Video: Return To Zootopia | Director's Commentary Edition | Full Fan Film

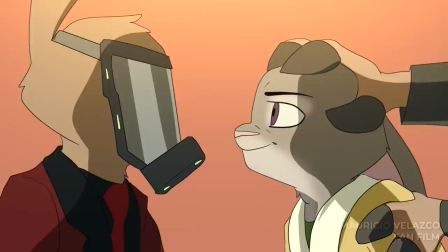98:54 And, yeah, so they're on, like, now they're, you know, going against each other here.
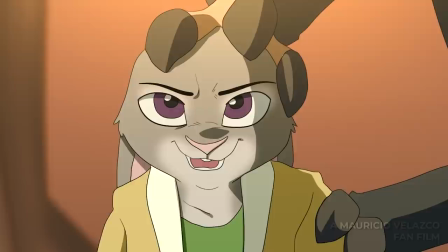99:00 I can't exactly say I'm happy to see you. What are you doing here? Coming to die along with the rest of these outcasts?
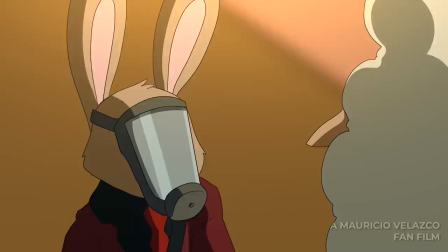99:06 Dying's not on my agenda today.
So, I really like this conversation they have.
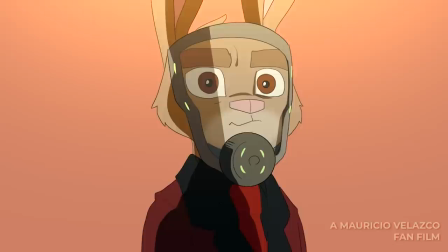99:11 It's kind of like that combating ideologies here. And this is a surprise.
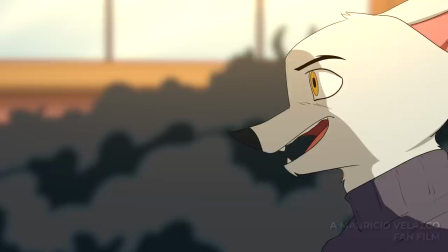99:18 At the beginning, the later on versions of this, the draft of the script of the whatever,
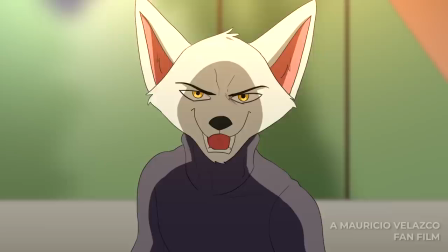99:24 the original script had Finnick being Healy,
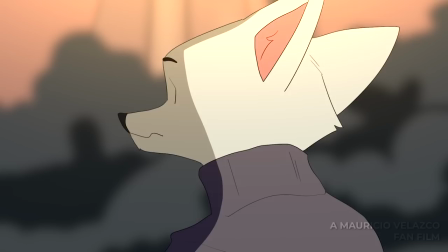99:28 because I wanted it to be like there was going to be a side plot of Finnick feeling like he wasn't getting enough attention from Nick,
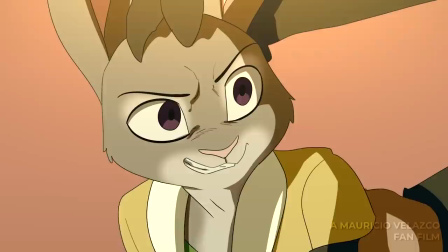99:36 because Nick was always in his own problems, and then eventually he decides to save the day, and Nick is like, thank you so much for being a friend of mine.
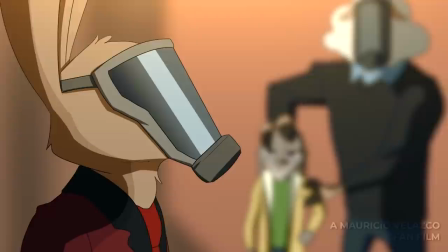99:43 Then eventually I was like, that's a dumb plot line, so I decided to make it Healy.
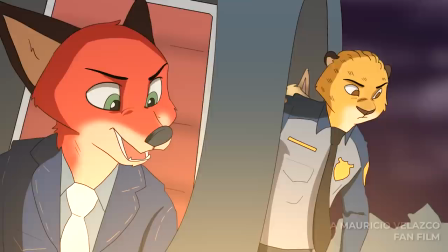99:48 And then we get this sick as hell, boom.
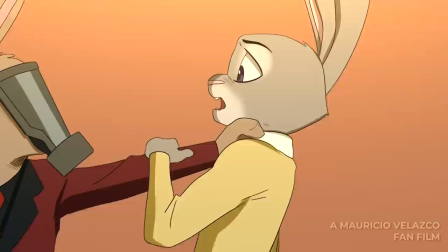99:56 And so we get finally the 2D animation. This was super fun to do. Boom, and then he jumps.
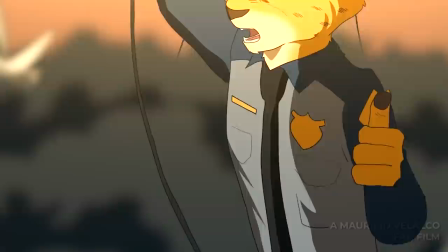100:02 She jumps, and then Miles grabs her. And then you get the boom, boom, boom, kind of like anime-ish thing.
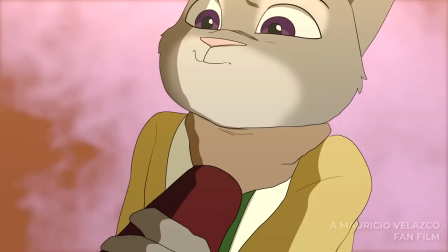100:08 Again, very, very inspired by anime. So now Nick is like freaking out.
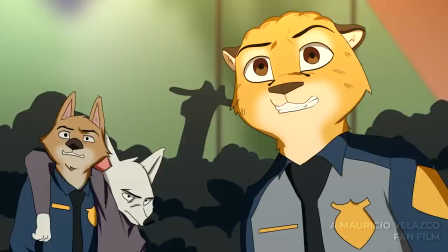100:13 He decides to crash the thing. It was very hard to do because it had to look kind of like legit.
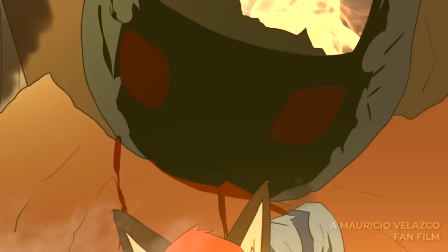100:21 And so, you know, the light, I had to increase the light so it looks like the lamp or like the, you know,
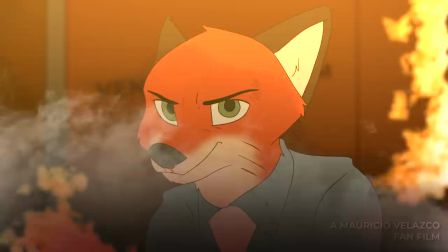100:29 whatever, the light coming from the helicopter is glowing brighter, and then I had to add some blur to the helicopter to make it feel like it's shaking.
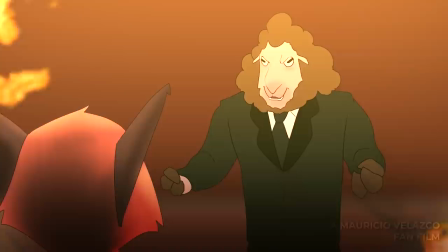100:35 And then here, finally, we get to just traditional 2D animation. Now here, I didn't add shading to the characters because it's hard. It's hard to animate and shade at the same time. Thankfully, there's so much like obscurity going on with fire and lighting that you just don't really tell.
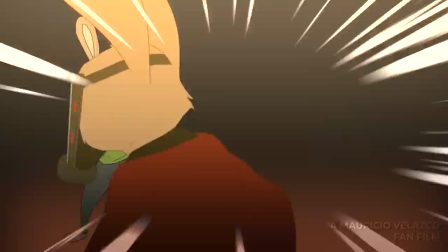100:53 So it's just like, you can't really tell. So it's just like, now it's just a little simpler, the drawings. But since they're animated, you can't really tell.
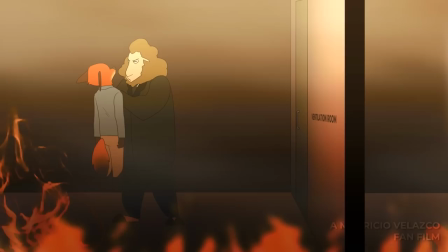101:00 Again, like I just said. And again, since everything is kind of like this weird hue, then it doesn't really matter.
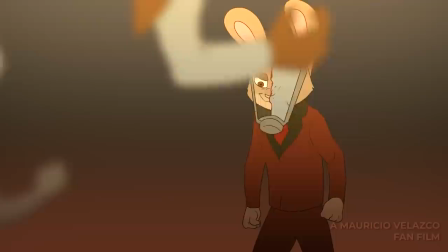101:05 And then this is very fun. This was After Effects. Now I finally started using After Effects for the final episode.
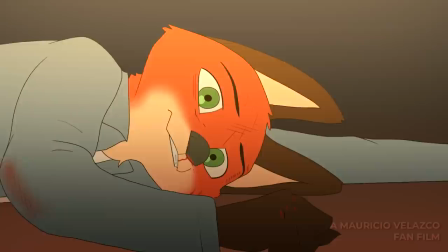101:13 And for the film, it'd be like the final act. And this was very intense, actually. I wanted it to feel like they're straight up, like, one of them is going to die. I wanted the audience to feel like, oh my god, one of them could die.
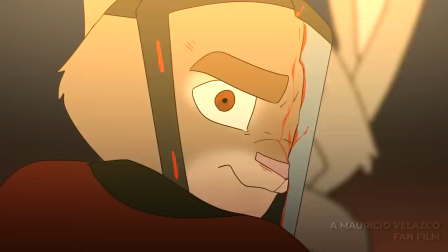101:27 And for some reason, since, like, the beginning of the fan film, people were like, you're going to kill somebody.
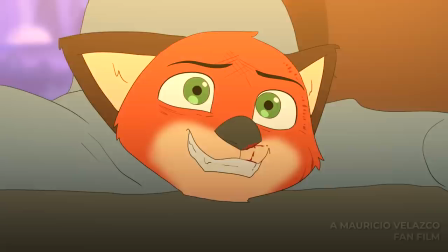101:33 Who is it? Is Nick going to die, or is Judy going to die? I don't know why. I guess people are really excited for death, but I wanted it to feel like one of them was going to die.
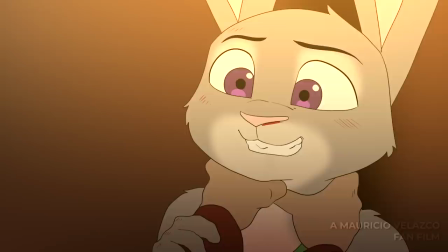101:42 So if it was either Nick, then it's Nick. If it's Judy, then it's Judy. Both of them are in really in perilous situations.
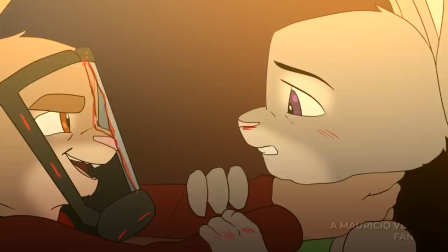101:48 And there's some blood here, too, which by the end of the film, I was like, yeah, I want to make this violent, so.
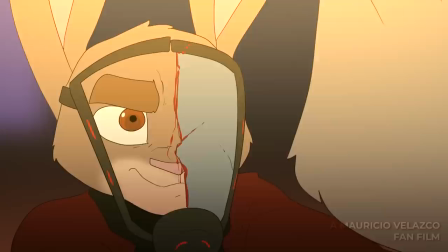101:57 I felt like
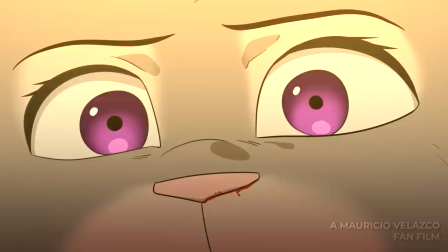102:00 keeping it at a PG rating really kind of hurt me as a creator, so I just wanted it to be more intense, and so I decided I'm going to make it more intense.
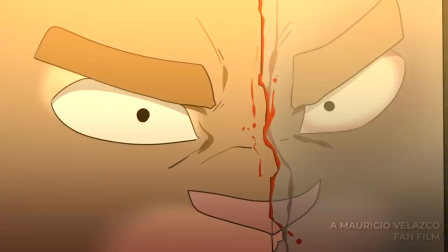102:09 So, I really like the fact that the eyes are, like, freaking moving everywhere.
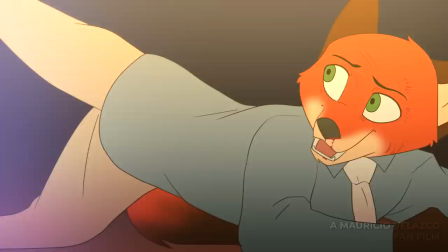102:16 He's eventually just, he's gone crazy now. And so, you know, in anime, this happens a lot.
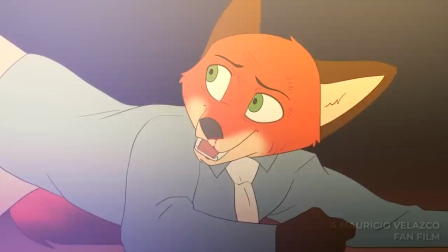102:22 I don't, this also happens in traditional cartoons, but I always see this in anime. And so, he gets closer to the light.
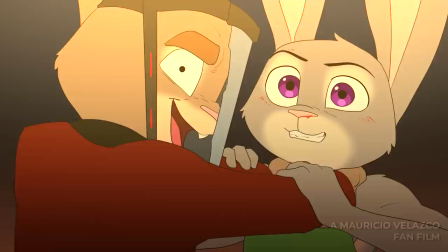102:30 Oh, you see? And Mike eventually just explodes the window here.
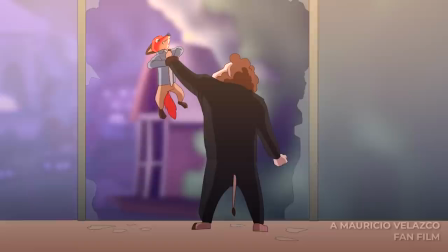102:36 Some green screen there, which I keyed out, the green. And finally, boom, we get this shot.
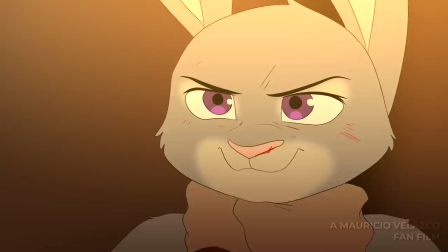102:43 So, someone's gonna die. This is like the point where you're like, oh, someone's gonna die, man.
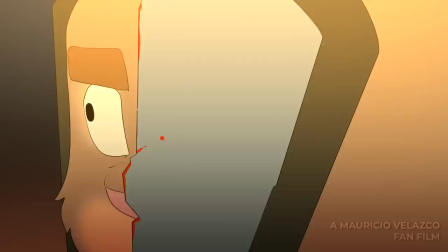102:47 And Judy has this moment, and then she's like, oh, the only way to beat
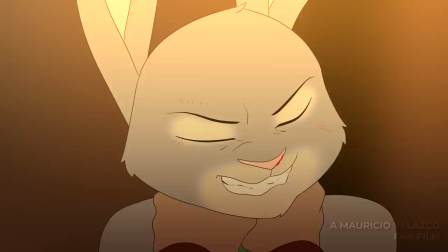102:54 Miles is through his trauma, which is really messed up, but that's the only thing she could think of, because she'd rather,
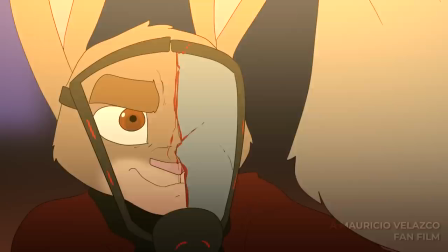103:01 you know, save Nick than save Miles.
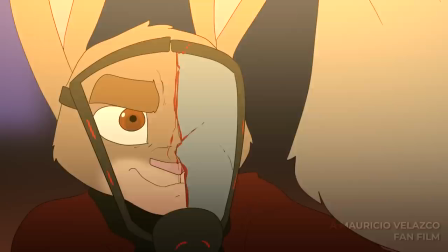103:04 And so, yeah, she has to hit him with that trauma, and then boom.
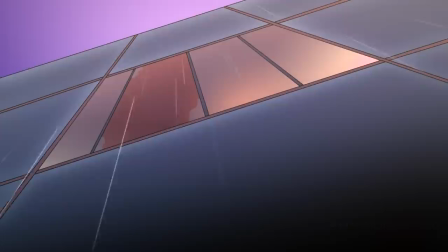103:09 Excellent music by Ethan. He was the one that did the train fight music.
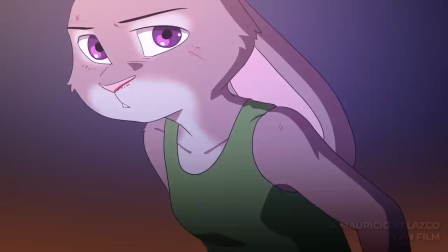103:16 He only did one track, and I used it for here, as well as the train fight scene. And yeah, he's excellent.
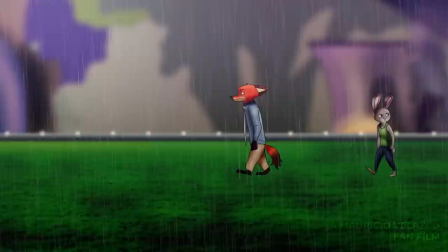103:23 He's excellent.
We just need to find Walker.
And boom.
Walker could back in the rain.
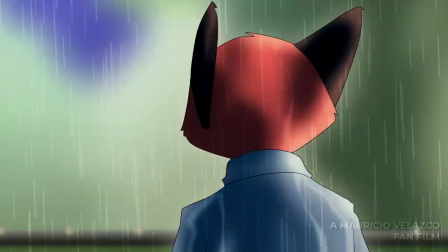103:29 If he's not inside, he's got to be around here somewhere. Maybe we should check over by those bushes.
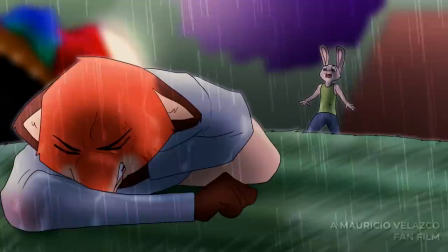103:35 And this is the part where you're like, oh. So Nick is going to die.
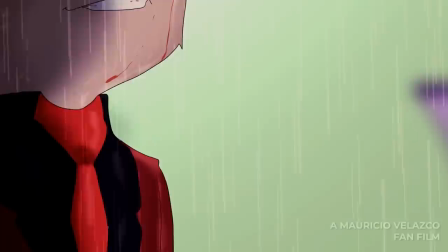103:41 So I try to play with the emotions of the audience, like, oh, someone is going to die, and it's going to be Nick. I really like the shaky cam, which I was able to figure out in After Effects.
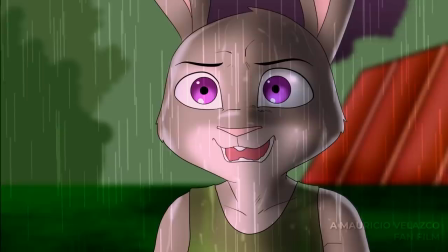103:49 Give it a bit of a wiggle. Make it feel like it's handheld. And, yeah, I really started going all out with the animation here.
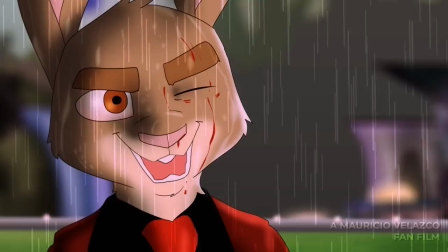103:56 So things start moving, mouths start moving. And at a certain point, yeah, like, I didn't want to animate everyone's mouth.
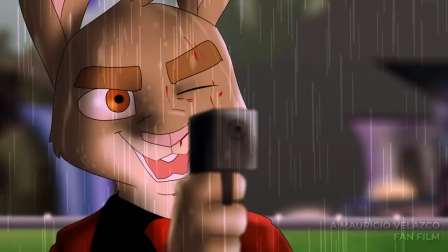104:04 So only when I felt like it was very, very necessary that mouths had to move, I did mouth movement.
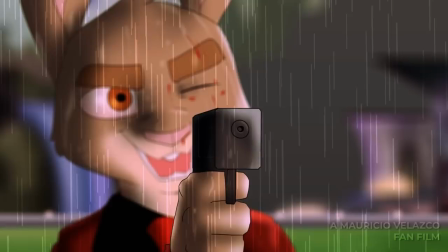104:09 And yeah, we get that rack focus to the gun.
Some of them can't.
Well, then there Again, Anton Mabee's voice acting is excellent.
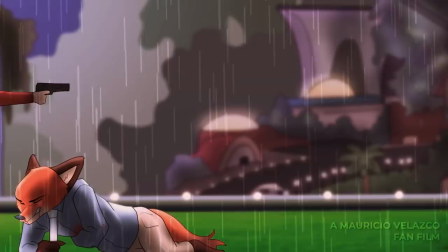104:17 The doing the rain was very fun. And the thing is, with the rain, then you have to make it seem like characters are wet. So I had to shade it in a way that made it feel like fur was kind of, you know, wet.
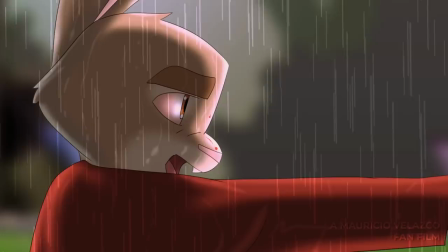104:33 One thing that was tough is that since it's raining, then their clothes have to slowly start being see-through.
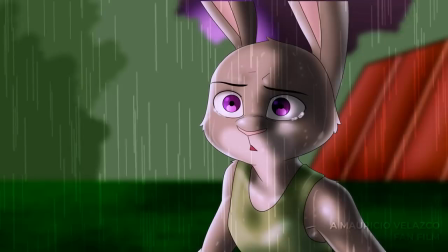104:39 And that isn't a case for Miles because he's wearing, you know, the suit, but it is the case for Nick and Judy because they're just basically just wearing one layer of clothing.
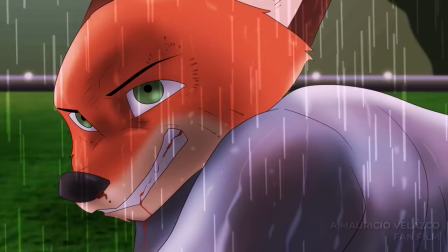104:49 And so eventually at the end, I think Nick, you see like orange through his shirt because, you know, to make it feel like more authentic, like, yep, it is rain, so.
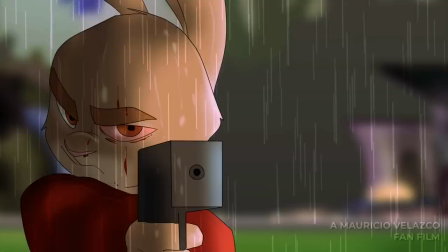105:00 Yeah, very violent. So this is essentially the ultimate standoff here.
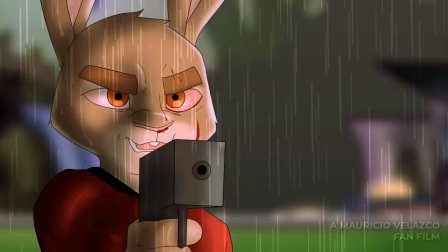105:07 They all think that they are actually providing a service if they help these animals, but they're not.
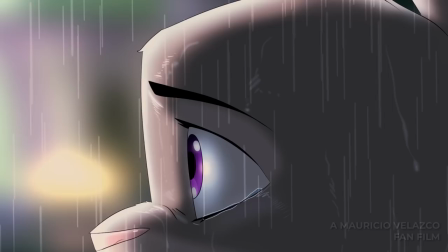105:11 Again, we get to see Miles' viewpoint here, and I really loved doing this scene.
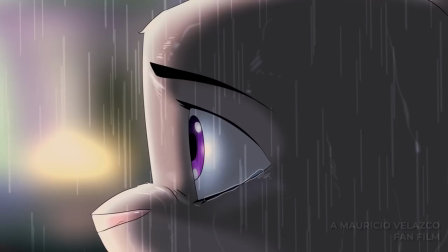105:17 It was very fun to try to figure out like what kind of shots I could do to make things not just look like,
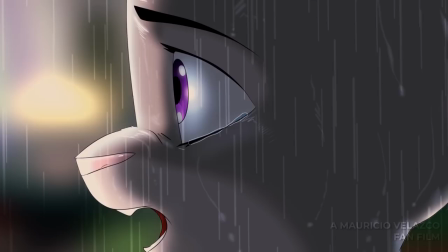105:23 oh wow, it's shot, reverse shot, cut to different things.
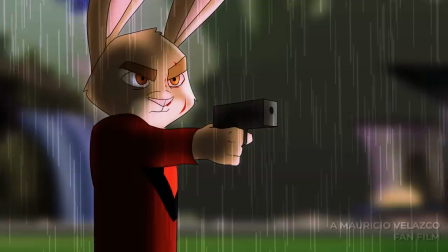105:26 So like the eyeball, the gun, the just pan down to Nick again, you know, different expressions at the same time.
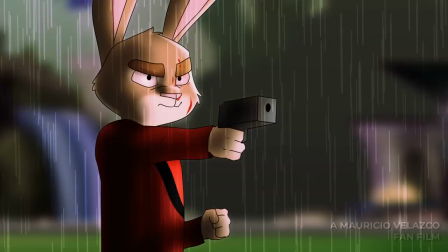105:32 Just let it go. Easy for you to say, let it go. You have no idea!
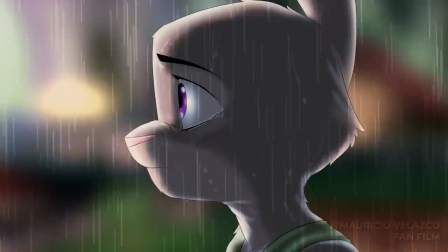105:38 You've been ruining everything. Everything! I worked so hard.
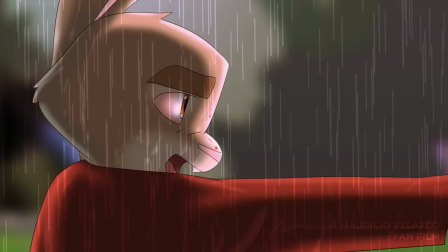105:44 You see, Anton Mabee is such a brilliant voice actor. I can't even, like, fathom it, honestly. So, yeah, so now we get to that boom stare down.
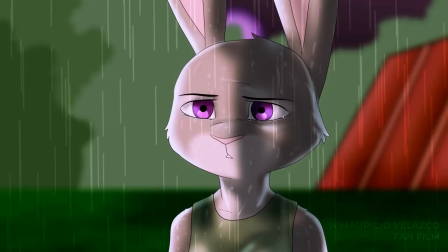105:55 Like, this is, like, the shot reverse shot, but, like, not really. It's kind of just, like, profile, you know? And, yeah, I like shots like that.
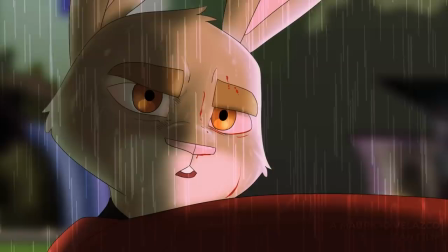106:06 So now here we get Judy is just defeated. So she's starting to cry a little bit.
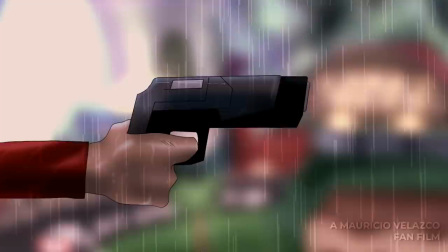106:11 She's tearing up and she's like, yep, I can't see a way out of this. And so she's just like, it's done.
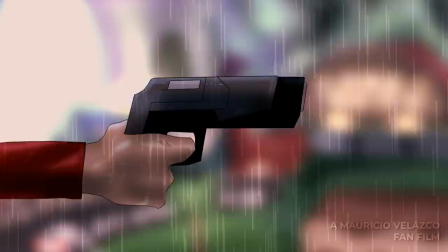106:16 So there's no way to beat him. And the only way they win is actually because Miles is just not strong enough.
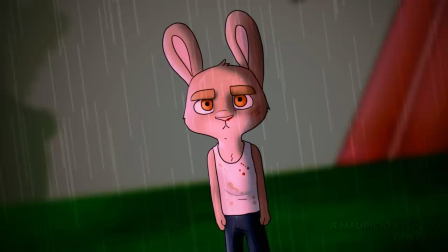106:24 He's a weak character. He's mentally disturbed. And he essentially sees that, you know,
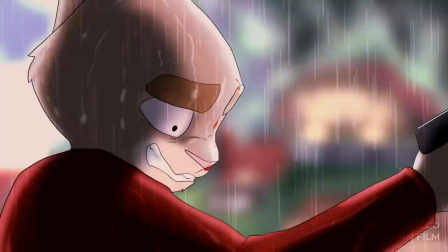106:33 what he should be, you know, his true ideology or his past ideology should be what Judy is.
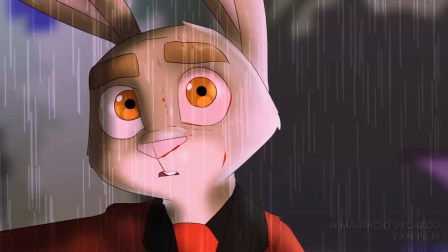106:40 And so when he's about to shoot Judy, he sees himself as when he was younger, when he was innocent.
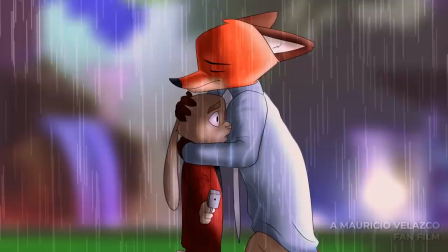106:45 And so he again sees Nick going up and he sees his father because Nick is like, oh, Nick's going to beat me up.
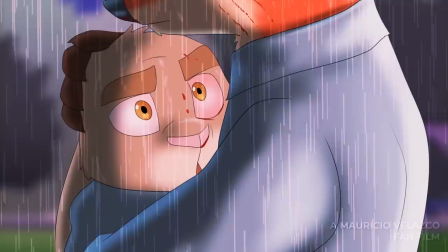106:54 And then, you know, they hug. This is a last minute addition. Again, Nick was supposed to beat the crap out of Miles here, just punch him down.
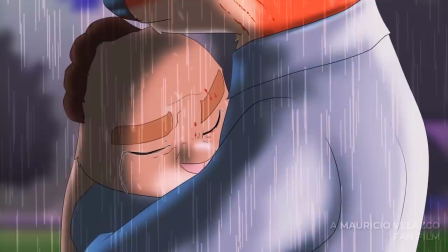107:01 But I wanted it to be like, that isn't how we should resolve things.